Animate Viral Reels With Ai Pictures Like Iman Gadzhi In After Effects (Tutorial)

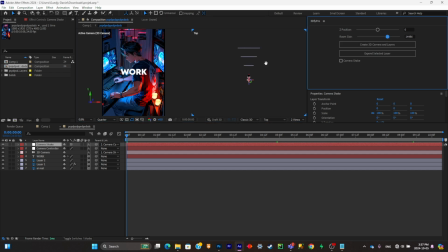And if I change the room size, it will separate the layers further from each other or closer to each other, depending on what you want. The further they are, the more depth the animation will have.
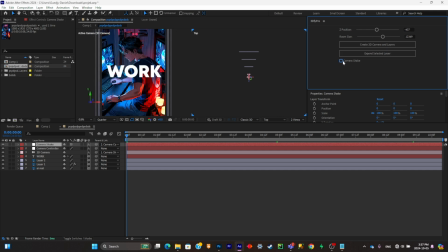You can also control the camera position with this slider right there, and you can also add a camera shake that you can also modify with these sliders.
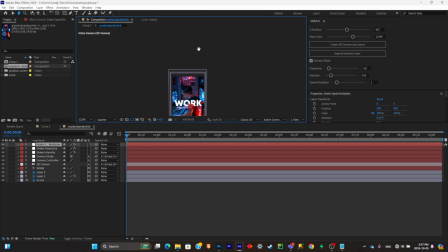So I'll get rid of the two views, I'll keep the one view. Now what I'm going to do is simply create a camera animation.
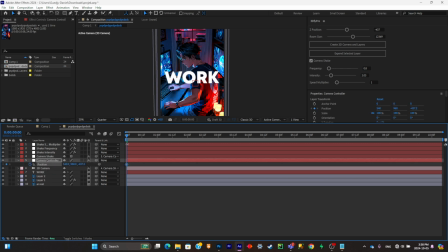So I'll simply click on my camera controller, I'll click on P, I'll click on position to add a keyframe, and then I'll just start animating. So, and I'll simply make some adjustments, select all my keyframes, and create a graph.
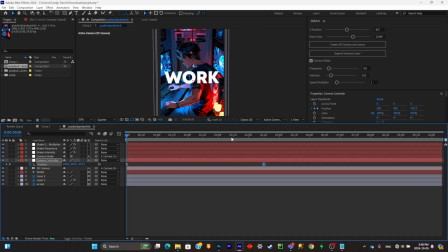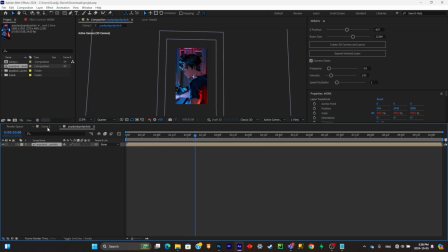So as you can see, the animations are really looking pretty clean. So I'm gonna go back to my main composition and I'll cut it right there,
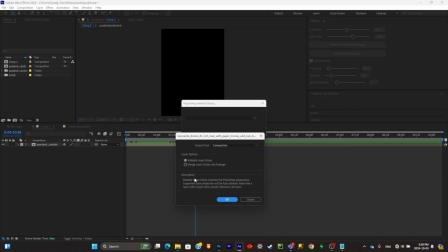and I'll import a second AI pictures that I cut it up inside of Photoshop, and I'll just do the same exact thing.
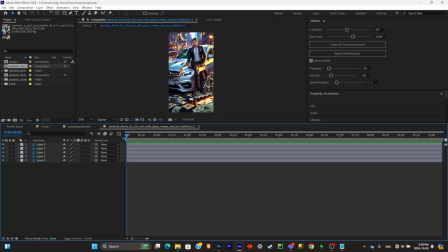So I'll just put it right there, double click on it, and this time I'll simply add a simple text. I'm not gonna do some animation. I'm gonna add this text right there, and I'll simply directly convert the composition into 3D.
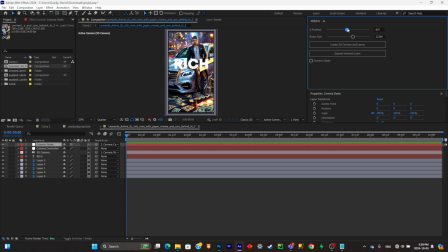Okay, so just put it like right there, put the room size up a little bit.
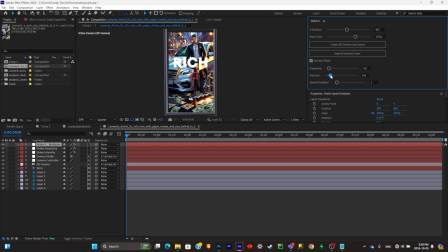Now I'll simply put a camera shake preset. Okay, and I will control my camera to make an animation like this, and I'll do that just like that.
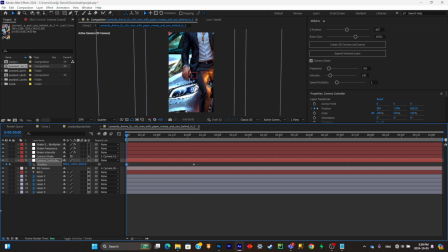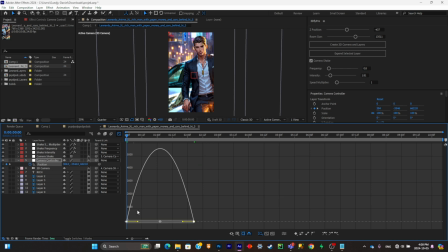I'll make a graph on my keyframes to make it smoother.
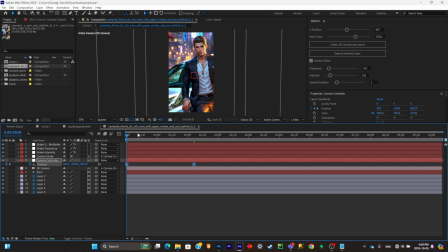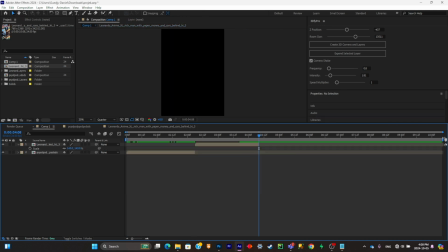Alright, now we can go back to the main composition,
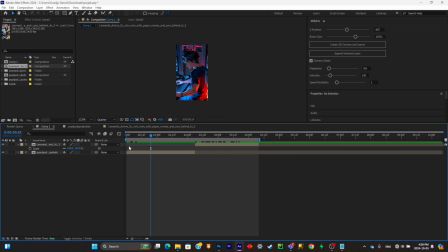and what I'm going to do is simply click on Ctrl A and Ctrl Shift C to precomp everything,
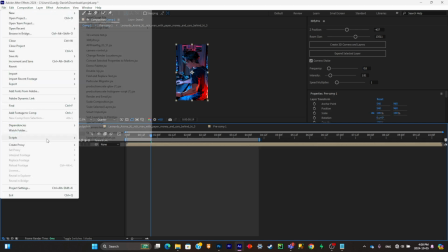and I'll simply add some post-processing effect. Like I'll add a glow from production crate, so I'll simply generate it like right now.
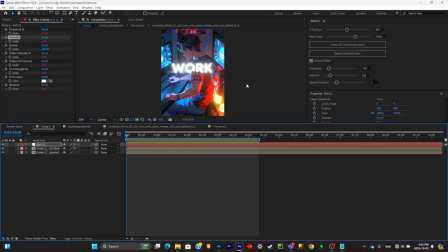And now to polish it even more, what I'm gonna do is simply add some overlays.
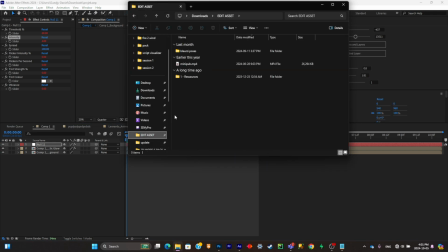I'll just simply add some light streaks overlays so it can look really clean, and I'll simply change the mode so we can get rid of the black screen.
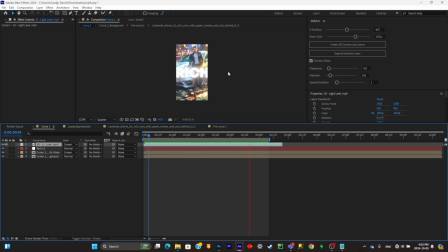And as you can see, the animation is really clean, and we didn't really pass a really long time on it. The 3DFi Pro plugin really gave us a lot of freedom on our creativity because it saved us a lot of time, and as you can see, it was really simple to do. And if you found this video helpful, I got another video for you.
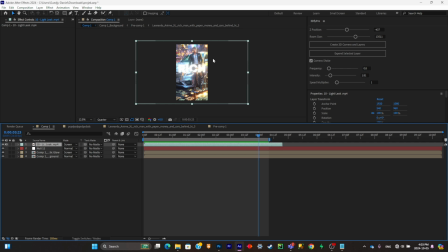It teaches you how to create viral reels without using any AI pictures, and you can create everything inside of After Effects without using Photoshop. So I'll see you there.